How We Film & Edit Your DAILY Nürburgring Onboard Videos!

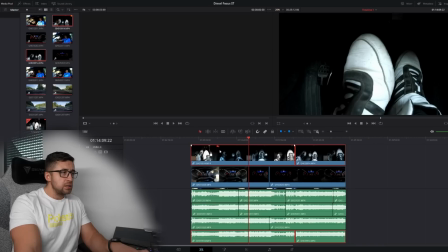So what I do next is to actually make it all viewable.
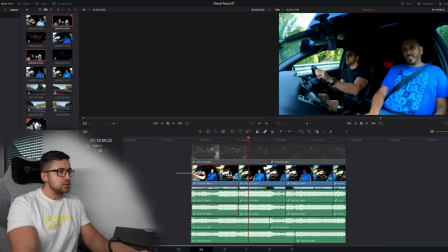So I'm gonna quickly disable the view footage here, and then actually let me quickly make it one main screen.
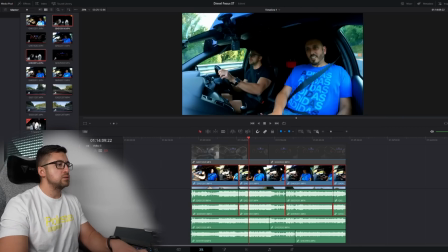Yeah, not 2 screens.
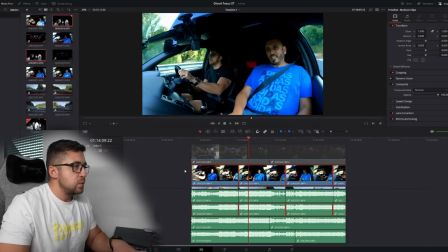Open the inspector tab, and we're gonna start lining up the footages.
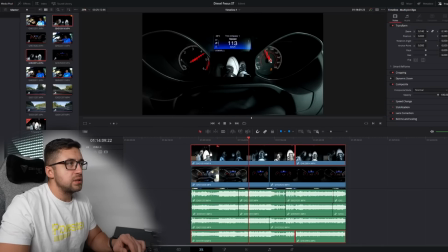Actually, we'll start with the feed cam, so we're gonna narrow it down a bit smaller. It goes to the top of the screen, should be something like that. The speedometer cam, we definitely do not need all the info that we see on the screen, so we definitely gonna cut this out.
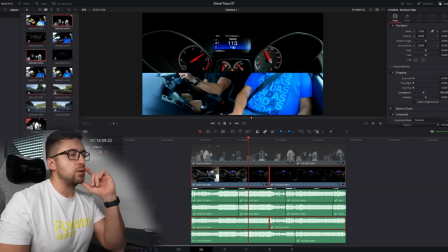We have speedometer on the right, but we also have speedometer on the info screen, so we're gonna just also cut out the other speedo. Gonna crop this down, crop this out until here, and
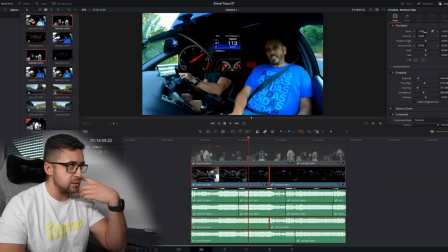the ref counter is always important, so people can complain about the going too high in the refs or too low in the refs, shifting too early. Good for the algorithm, keep them coming. So always give people something to comment about. The speedometer cam let's put it on the top. Then the feed cam can go back in there.
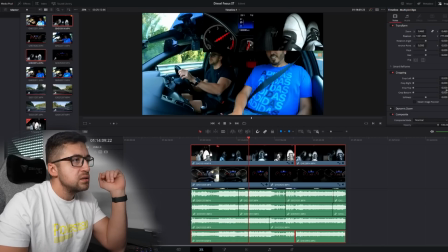I think that kinda works. Just gonna crop this side. Yeah, that actually works nicely. I'm gonna move the speedo cam slightly, and then also crop it from the bottom.
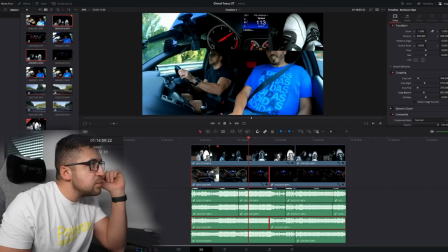There's lots of like OCD happening here, that I want everything to be perfectly aligned and lined up, so there's lots of time going into that.
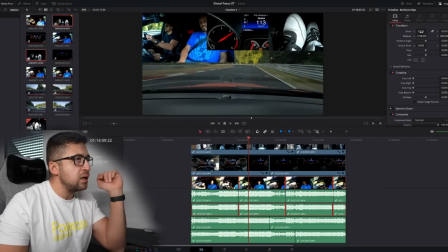Interior cam should be somewhere there, probably a bit smaller. There are many different ways of aligning the footage and prioritizing the stuff that you see and you don't see. I think for this it works kinda fine.
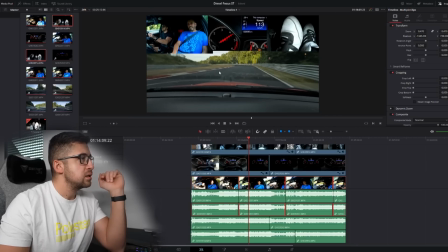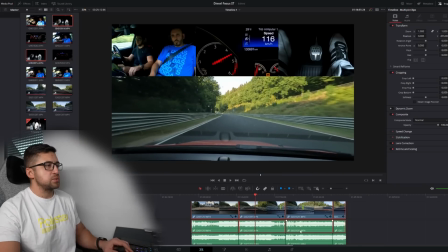Then we move the outside camera just downwards because we don't need to see all of the dash, and I think it kind of works.
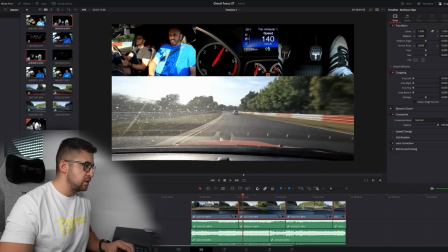The last thing is we're going to mute all the channels of the cameras, of the microphone inputs from the cameras that we don't need, because we only use one microphone from the camera facing outwards because it has a directional mic facing inside.
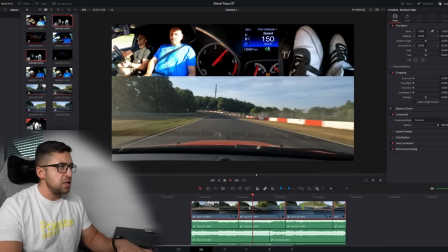Okay, this seems to work nicely.
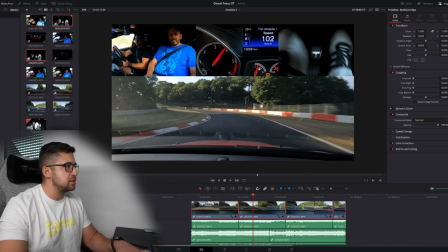We have all the info, we see the feet, we see the speedometer with the rev counter, and we see also the inside camera of what's happening inside the car. This is pretty much done. So by now we can also see what are we going to cut away, what is important, what is not important.
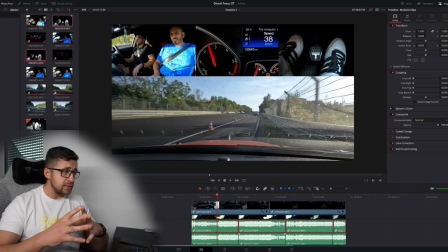Again, most of the times I edit the video by watching the audio format,
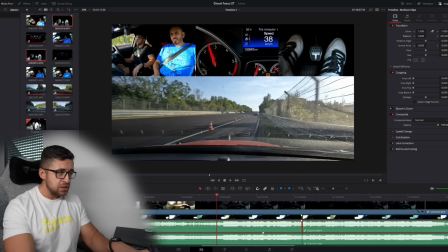because by looking here we can see like, okay, the audio wave is quite high.
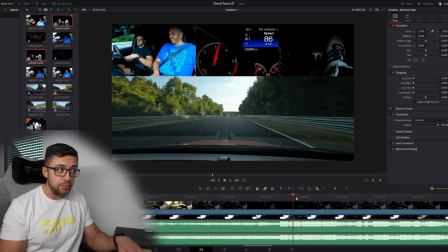This means probably the engine is running in high RPM. Indeed, we are on track.
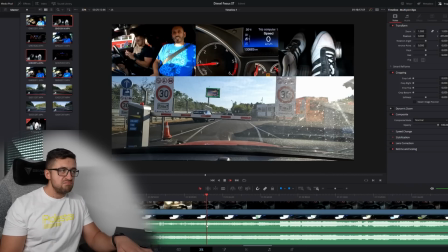Here, you see the audio level is low, so nothing is happening, probably boring.
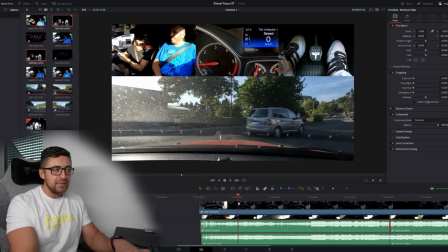So in the recent times, in the past, if there is some interesting conversation while we're going to the track,
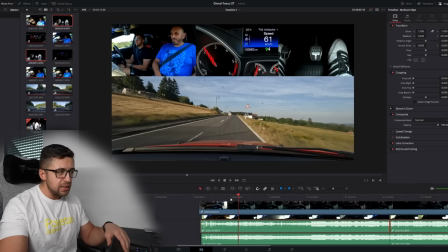when we talk about the car or etc., I will probably include it. In this case, the first part is just blah blah getting set up.
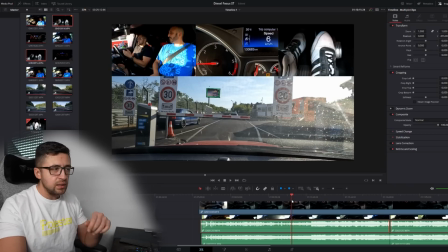The last part is me struggling with entering the track. It's not important at all.
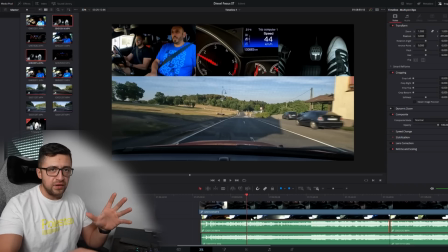And the conversation here, I know for a fact it was not that important to include.
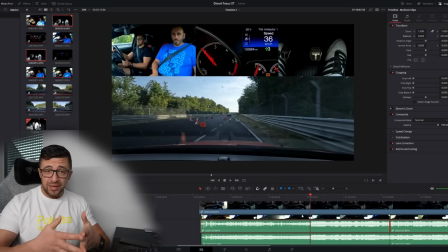Most importantly, people are skipping the whole intro where we talk about the car details, the section that I will include in this video in a bit, go straight to the onboard. It's what the YouTube analytics show me. And then immediately they ask, how much power is the car running? What engine does it have? Yeah, that's something that we do in the intro. Why don't you watch the intro where we explain everything about the car?
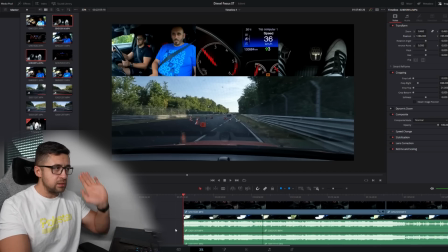The YouTube struggles, the YouTube struggles. So in this case, we're gonna just crop everything out until the start of the onboard, start of the lap, more or less.
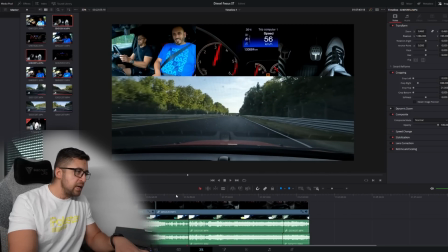Good, fine. Now we see here something is also happening. We're again not running.